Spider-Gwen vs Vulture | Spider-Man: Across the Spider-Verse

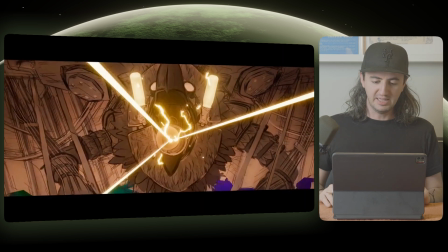[28:50]
But right before he does shoot this blast, it gets even brighter. It goes to complete white.
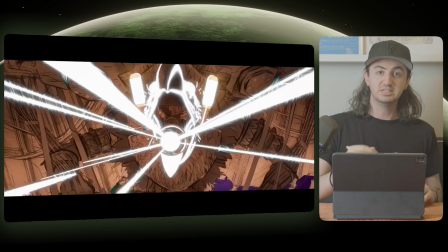[28:55]
The first thing that you would see on here with this element being really bright is where it's going to be hitting the character along his edges. This is kind of art directed too, because you could have highlights like on his arm here or on this part, but they chose to keep it on his head just to kind of center it up.
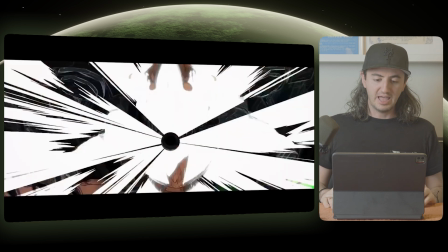[29:11]
So they start with this bright white element pose, and then they move into this almost inverted frame. So what was white actually will just flash because now you're flipping back and forth between black and white.
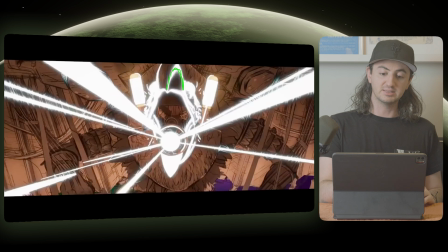[29:23]
And now almost everything that did have a highlight, like his eyes and his beak, almost get reduced,
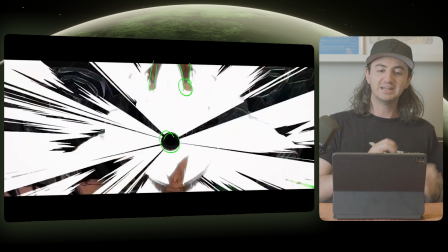[29:28]
like they're removing the information here as if it's, maybe a frame or two forward.
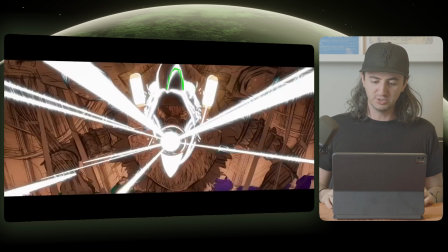[29:33]
So this is not a hard, steadfast approach to flash frames like this, but I think it's a really cool way to learn how to do it.
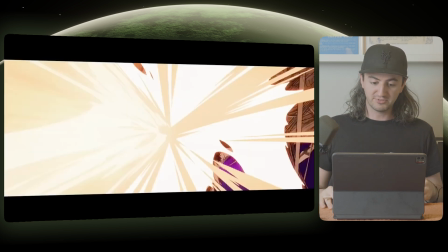[29:39]
And then after this flash back from this inverted frame, you're going back to this color palette of, the bright white and then the elements themselves of the like yellowish off-white energy.
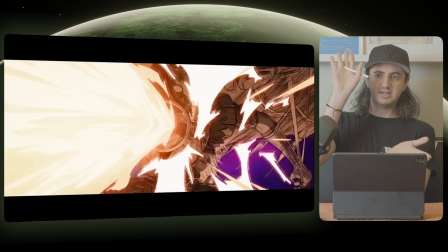[29:51]
And you have this element kind of, as the camera pulls back, it kind of flattens into a beam because right now it's just this gigantic wedge.
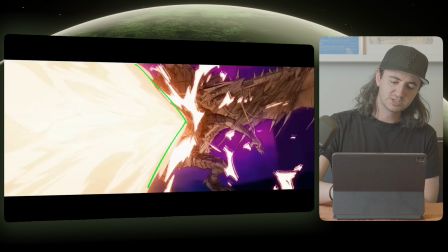[29:59]
So if we go from here, you can see it actually become more of a wedge shape.
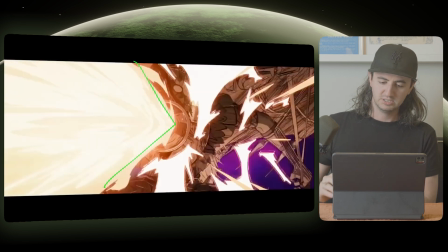[30:05]
So now the angle is getting really thin here, and as it goes even more, so it's almost like, an alligator mouth kind of clamping down to really focus that energy.
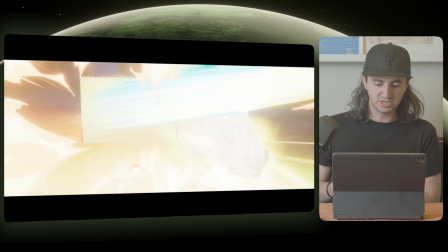[30:13]
And as it gets closer to her, we see this in the POV shot. And the elements get brighter as the energy approaches. Just so cool. I mean, this is just so unique. What other movie does this?
I wouldn't play with fire, so you're just kind of made of paper.
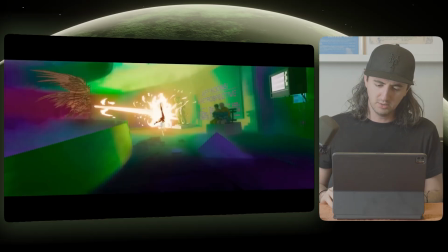[30:27]
You can learn a lot just from this one shot. Oh, and look right there, Jeff Koons. How about that? So the way that they're moving Gwen through this scene and flipping her over is, again, they have her limbs being really,
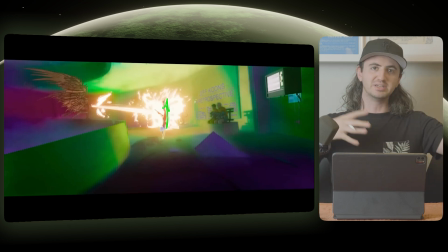[30:37]
really straight here to emphasize that ballerina sort of inspiration for how she moves. Whereas if you look at basically any scene of Miles Morales moving, it's almost always that he's like stumbling through this world and his limbs are just like crazy contorted. I think they kind of do that more in the first movie than the second movie, but he still is kind of learning how he moves through the world.
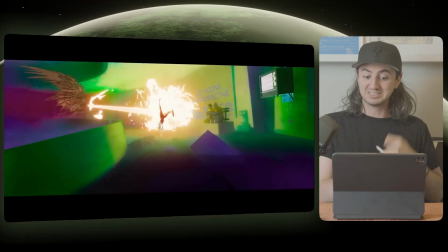[30:56]
It seems like Spider-Gwen has been moving like this for a long time and knows exactly how to flip out of the way in circumstances like this.
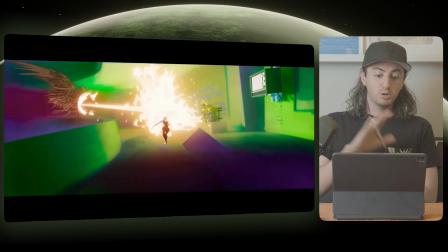[31:03]
So her movements are very calculated, and even the flip from this pose into this pose, you can see her head has turned back.
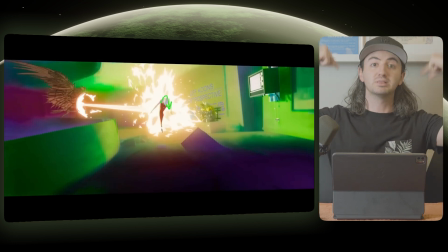[31:10]
So she's almost looking at where she's going to be landing in the next frame already.
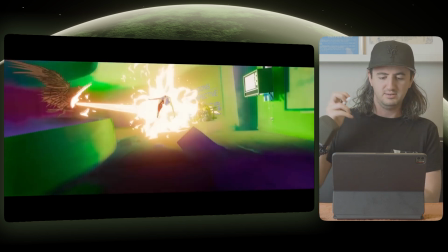[31:15]
And the animators are holding that pose in the air, so you do feel that hang time.
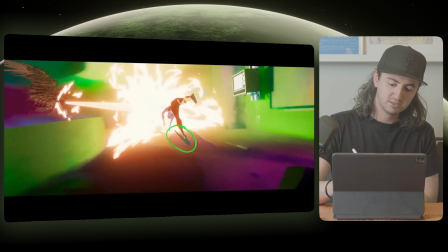[31:20]
And then they're utilizing things like smears coming off of the shoes here to really show how fast she is moving through these poses.
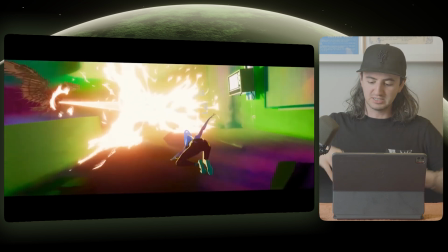[31:28]
And then, again, you have this settle pose where she lands on the ground, but it's all emphasizing these straight lines on her body. So, her arm position from here goes up into her other arm, and her leg is even pointing that way as well. So you have this really strong triangular pose of her landing and being totally in control. I said this last time, and I mean this, nothing in animation is there by accident.
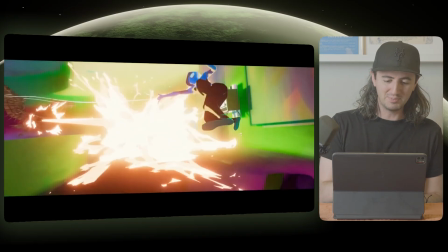[31:51]
So even on this quick thwip here of the web shooter, they're still kind of following the same principle.
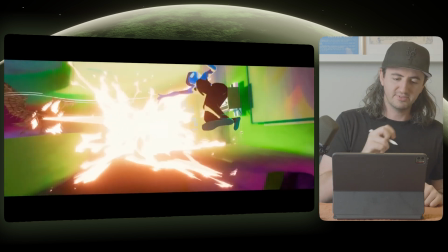[31:57]
Because it's completely perpendicular to camera, you do have less of a frequency on this, but you still see that this web has some slack to it.
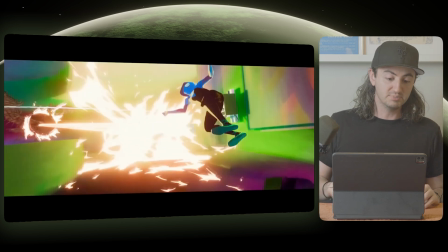[32:06] Rude.
You still see that this web has some slack to it before it becomes really straight, and then she pulls herself through. I feel bad just stepping through this shot because, oh my gosh,
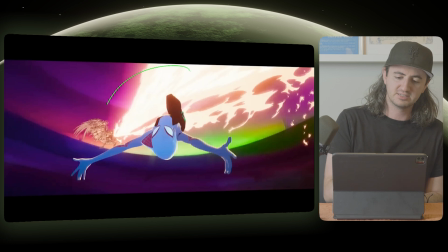[32:17]
the amount of work just on this one effect in the background here, it's so cool.
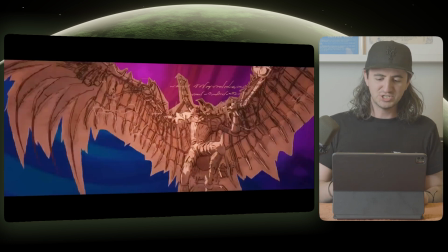[32:23]
I love that you can tell in this shot here what he's about to use
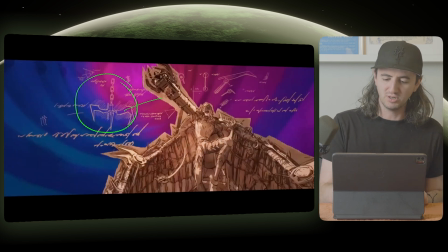[32:27]
because they put the sketches of the tool on frame before they show it.
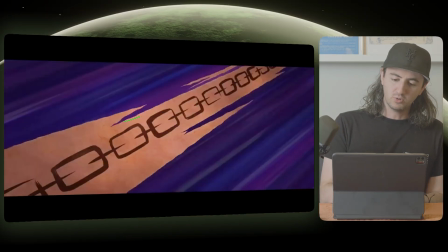[32:34]
So obviously the chains on this have this really cool outline effect on here to match the rest of his silhouette. But I just think it's so cool that the chains seemingly are not complicated geometry. They're really just like simple shader drawings.
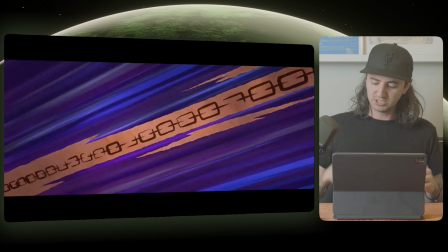[32:49]
We can try to see. It does feel like this is a texture and not like an actual chain element.